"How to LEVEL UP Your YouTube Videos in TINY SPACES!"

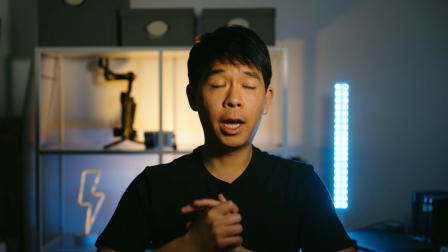[4:08]
This is usually what my talking head videos look like, and I only have the one key light, as you can see,
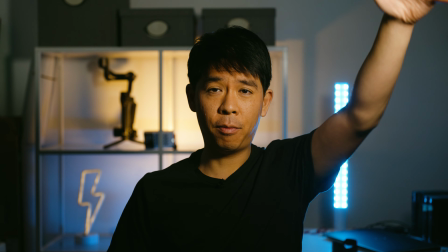[4:14]
and because of that grid and that small softbox, I only have that hitting about here.
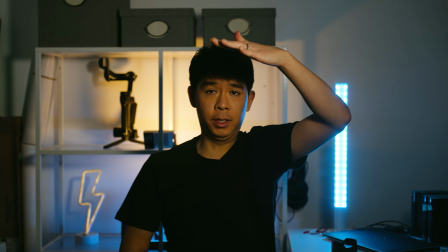[4:20]
And if I step away, you can see that I fall a little bit into the darkness.
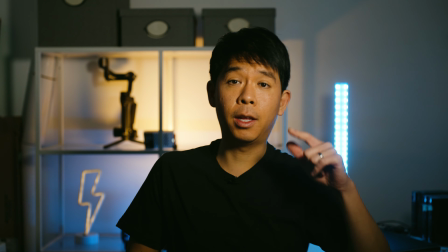[4:24]
So that light is actually very localized, and actually really like that. Another thing that I used to do was use an LED panel, one of these ones, and put it on battery so I didn't have to worry about running cables, and use a soft box like this that it would just go in front of that LED panel. But again, as you can see, this is actually a little bit too large to just leave on in my space at all times. But sometimes when I want a little bit of a larger source in this space, and I'll use this. And if I'm filming something where I really need a larger source of lighting and a bigger softbox, then I'll go and actually set up my softboxes, which are tucked away behind there.
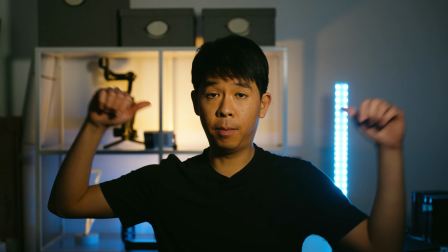[5:07]
The reason why I like to add some colors and some lighting in my
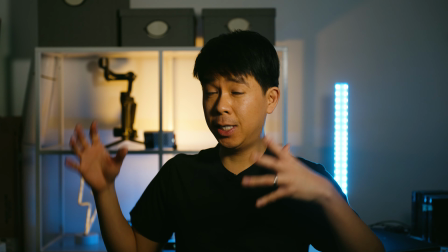[5:12]
background is because they give the entire scene a little bit of an extra pop.
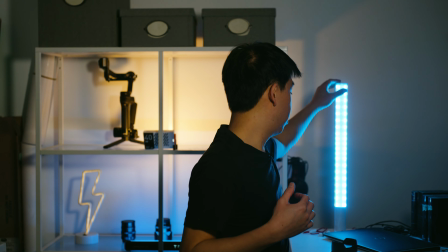[5:16]
And especially with this tube light right here, I just like how it looks when it's blurred out in the background.
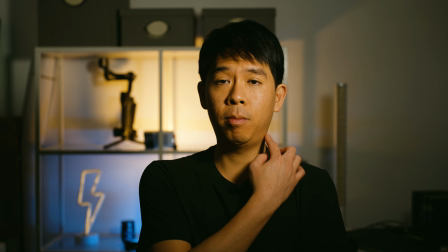[5:23]
But also, take a look at my rim, my shoulder right here, and we'll turn that on and see what happens.
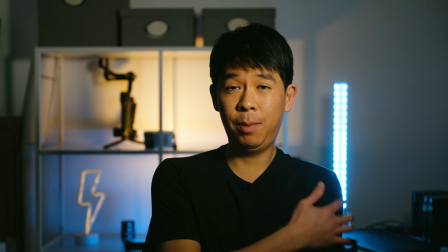[5:31]
So I'm not sure if you can notice, but there's a tiny bit of a blue rim light just on this side,
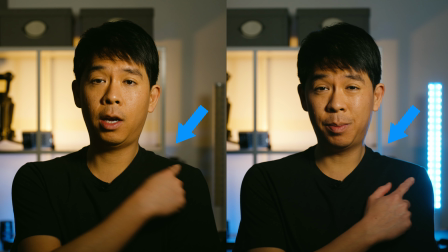[5:37]
and that helps to add a little bit of separation between me and the background.
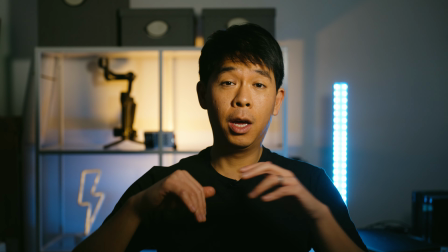[5:41]
So even if you have a tiny space to work with, you can still create depth in your shot. And depth is really important because it's going to make your A-roll look a lot nicer.
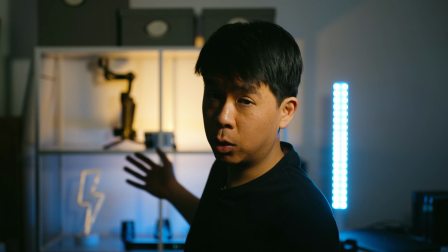[5:52]
Ideally, there'll be more distance between me and the background, but if you're not able to have that,
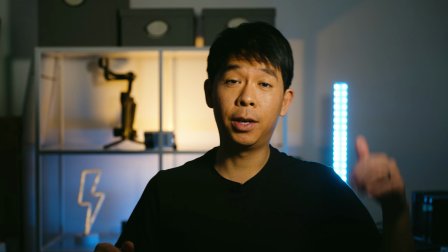[5:57]
here are a few things to keep in mind so that you can still create some sort of depth in your image.
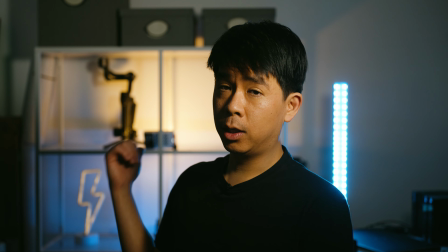[6:02]
So the first thing is to add layers. What I do with this space is that I have this IKEA shelf, not just the wall behind me.
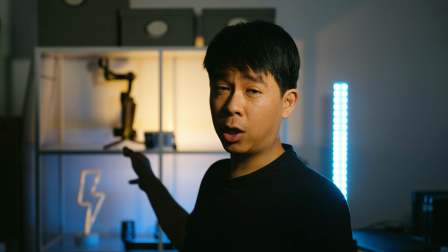[6:10]
I also have items in that shelf just to create a little bit more layering there.
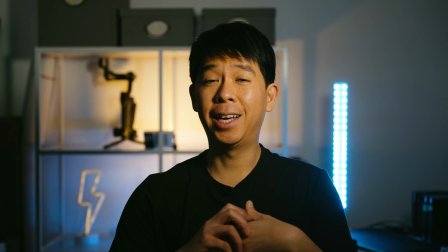[6:15]
I rarely shoot on a wide angle because I like to, again, hide some of the clutter that I have down here.
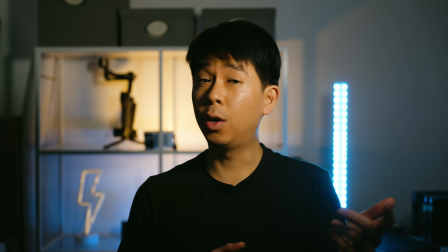[6:23]
So I shoot a little bit tighter, actually, at about 50 mil. The other thing that you can do to create more depth is to shoot at a lower f-stop.
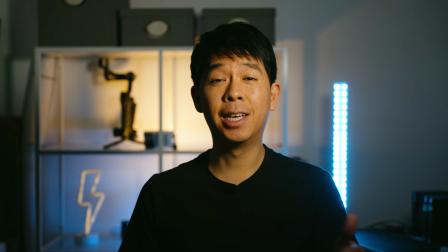[6:31]
I usually shoot my videos at minimum of f2.8. Sometimes I go all the way to f2 or f1.8.
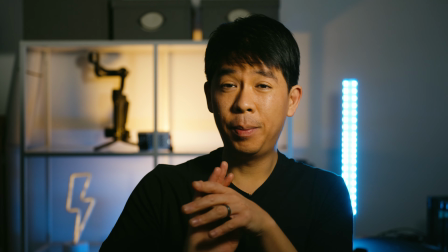[6:39]
And that just helps in creating that blurred background. So let me take some of this depth away and let me show you the difference.
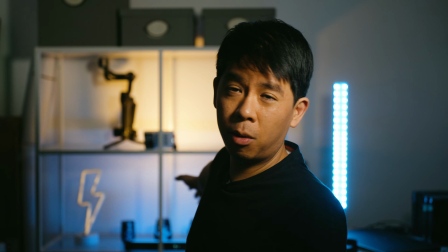[6:46]
So right now there's about maybe 2 arms length almost between me and my background.
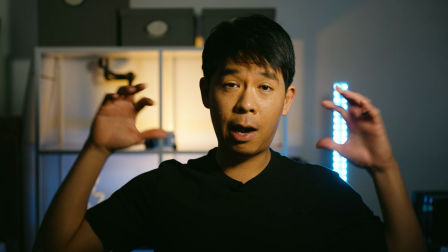[6:51]
And because of that, I'm able to have a little bit of depth and have this blurred out.
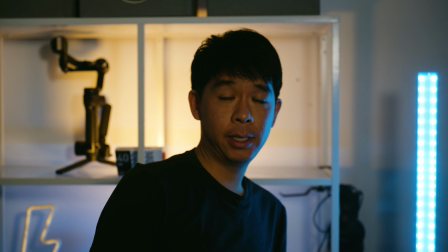[6:56]
But this is what happens, and the light's still there, I haven't moved it.
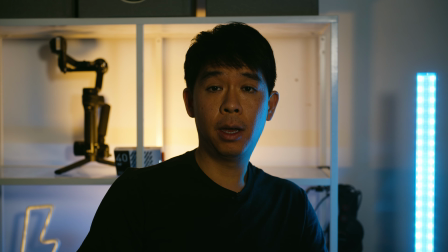[7:00]
But this is what happens if I stand all the way at the back. As you can see, it is not as nice
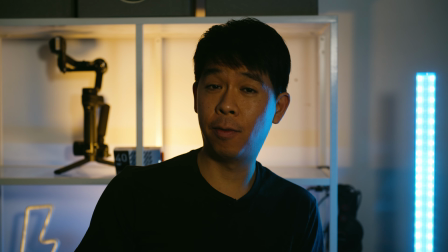[7:06]
because more of this stuff is in focus and there isn't as much depth.
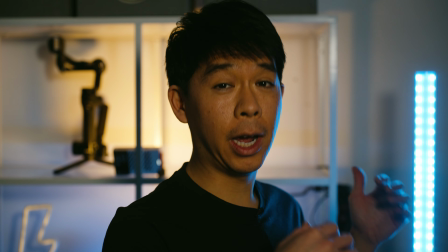[7:11]
I would try to get away from the background as much as you're actually physically able to do so in a small space.
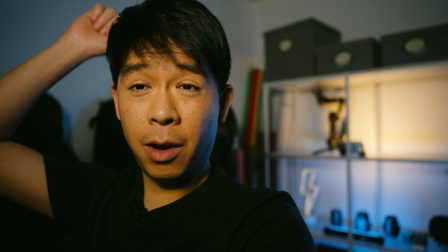[7:19]
A lot of people actually like to shoot to the corner of a room or to the L of a room to add more depth.
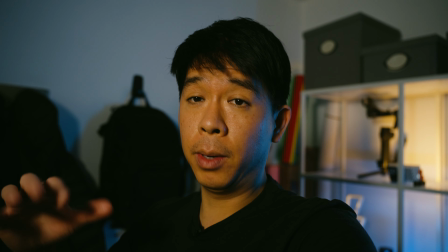[7:25]
That is another tip if you want to create more depth in your image. So this is my corner and this is my other corner.
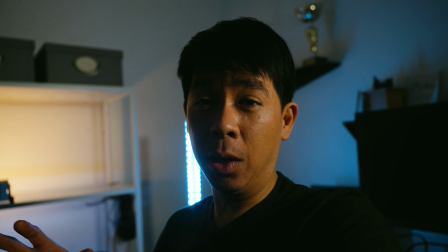[7:31]
So as you can see, even though I'm quite close to it, there's still a little bit of that separation between the subject, me, and the background.
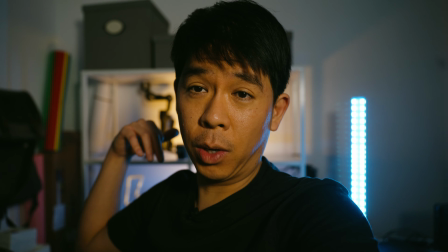[7:40]
But most of the time, I just like to film this way because I just like showing the shelving.
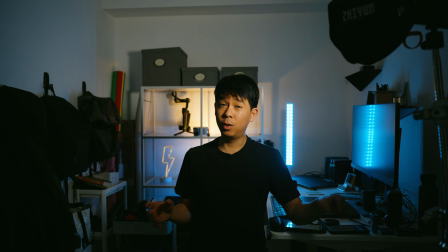[7:45]
I'll be leaving links to all the gear that I use in the description below if you're interested.
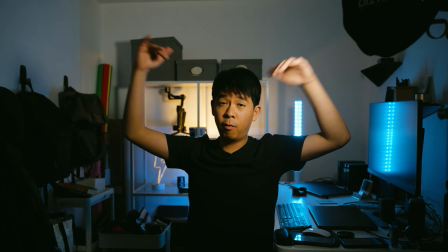[7:49]
Another thing I wanted to mention too is that I do not have an overhead rig here for those instances when I'm doing flat lay shots and just showing products.
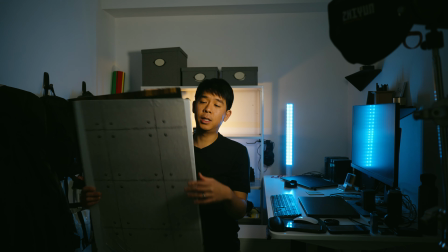[7:58]
So I have over here just these foam core things that I got at the dollar store,
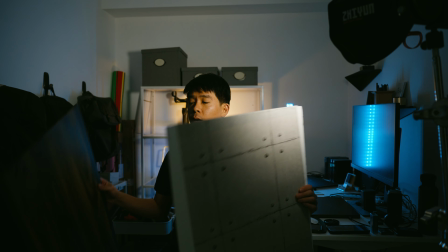[8:06]
and I ended up buying some of these wrapping things,
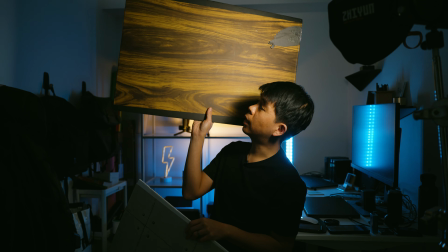[8:09]
and I wrapped these sort of textures and things and stuff on these.
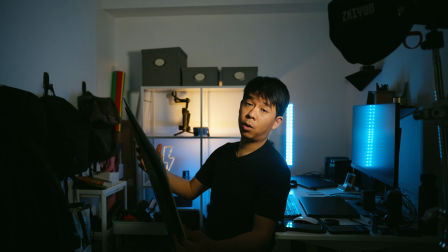[8:15]
So this is the one that I mostly use.